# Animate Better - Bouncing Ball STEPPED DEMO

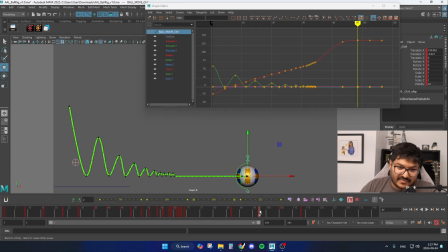8:17 Go find it in the graph editor. I'm going to see what's happening on frame 97. I want to extend that rotation up to frame 97 before the ball goes backwards.
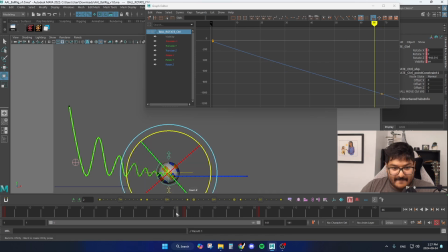8:29 So I'll rotate it even more just to see. And here I think this needs to tone down a bit. I'm going to show you a little trick on getting my rotations down first in spline, and then we'll switch it back to stepped.
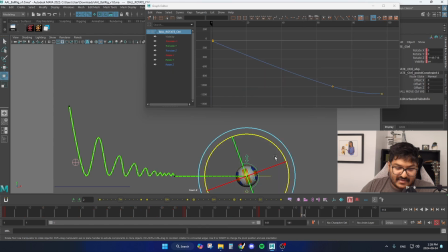8:46 Cool. And now here is where the ball goes backwards, so I'm going to add a little bit of rotation there. Again, not really being too mindful of what the curve is doing. Not so much, at least. I will tone it down for sure, but I just want to rough it in.
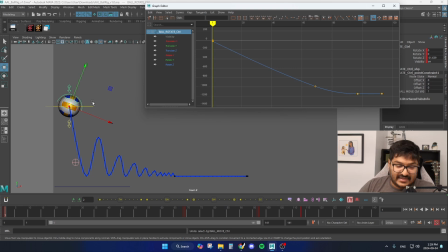9:03 Okay, cool. So the quick and dirty way of just getting your keys on the rotations to be on top of the translates, just have them both selected, and then just hit the period button to go to the next key and hit S,
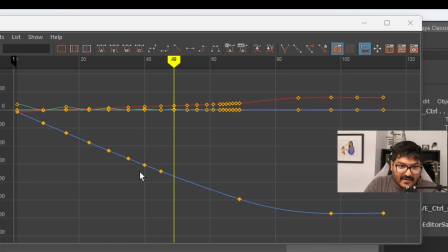9:19 and you'll see in my graph editor I'm populating it now with keys.
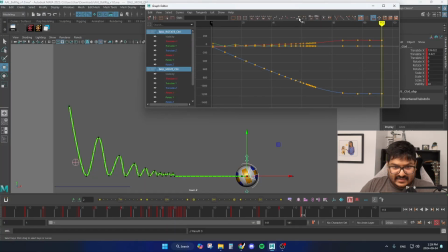9:26 And now we can hit the stepped tangent button, and now our ball is in stepped, and we can build from here. So now we need to work on the breakdowns, because right now we just have the key poses of the up and the downs.
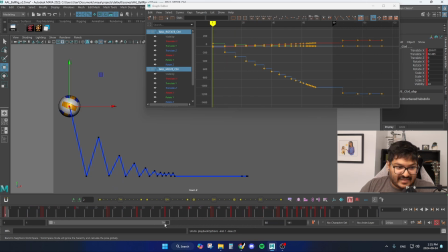9:44 Breakdowns are super important because that's how you build in the ease in and ease out. And it's also a nice way to just not have crazy even spacing. So how do we build in breakdowns? You're essentially subdividing. So we go in between frame 1 and frame 9 and we ask ourselves, okay, where should the ball be?
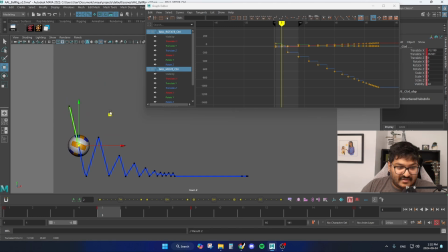10:04 What we want to avoid is just going to an exact 50%, because that's honestly what you're going to get anyway if you use auto tangent. If I delete this key and I go either to linear or auto tangent, you'll see that the ball is at a 50%.
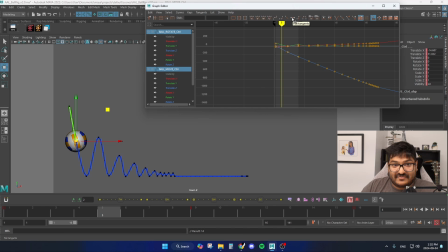10:20 And that's not what we want. We want to think about favoring our keys in order to build in ease in and ease out. So if I go back to stepped, we have to ask ourselves, okay, we know the ball needs to go down, but are we going to favor the down or are we going to favor the up?
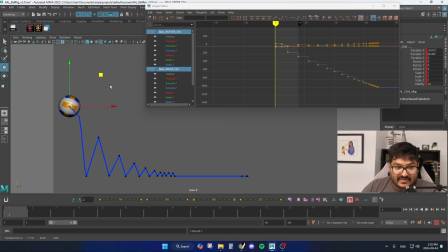10:37 Well, if you're trying to create hang time, you need to favor the up because you're spending more time up on top before you go down. One thing that's annoying too with default Maya, if you change your tangent type, it's going to keep switching it out of stepped into auto tangent.
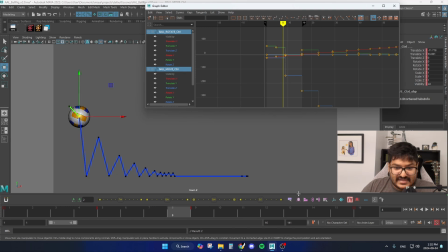10:52 You could fix that in the settings, but I'm not a huge fan of that. Honestly, for me, I just mash it again. It's constant and annoying and I hate it, but if anyone else knows how to do it better and more efficiently, please say so in the comments below.
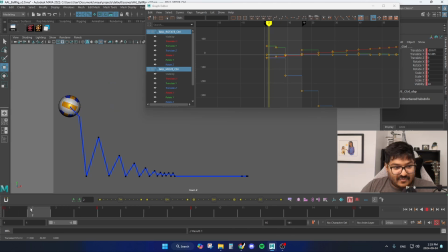11:07 Okay, so if my breakdown is now here, we're spending more time on top and then we're going to go really fast down, which is pretty sweet. But we're not done yet. We still need to break it down even more. You can have a ton of breakdowns in between your keys.
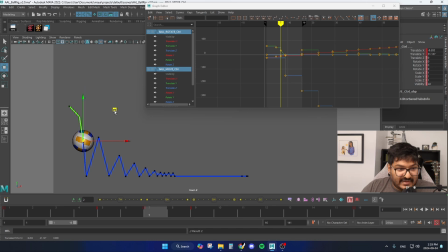11:22 So frame 7, we want to go down, but we don't want to be 50% again, and we don't want to ease towards the ground because gravity is pushing on the ball. The ball would never slow down before it hits the ground and then bounce.
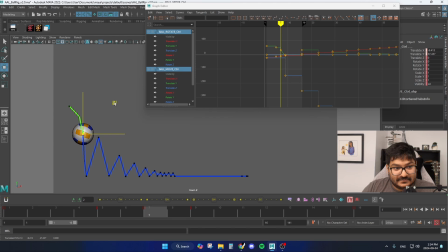11:38 It's going to keep accelerating. So we're going to scoot this up a bit, in which case, if we go to frame 5, we might scoop that up a bit. Now we need to break down frame 3. So maybe we're closer to frame 1.
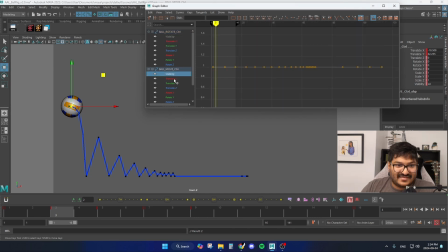11:53 You'll see that my graph editor now is crazy right here.
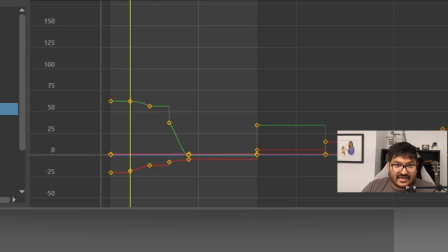11:58 So always remember to mash the stepped tangent button.
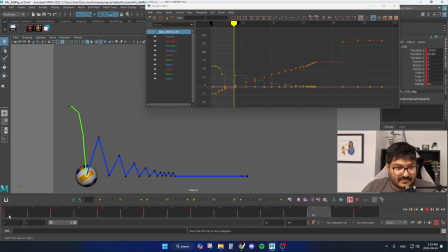12:05 Okay, so what does that look like? A little slow. So let's adjust the spacing here. It feels a little slow on the first down. So I think we will adjust the spacing a bit. We'll pull this up on frame 7.
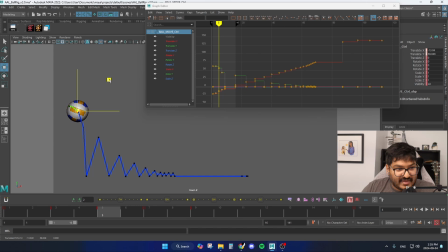12:22 We'll pull this up and back on frame 5.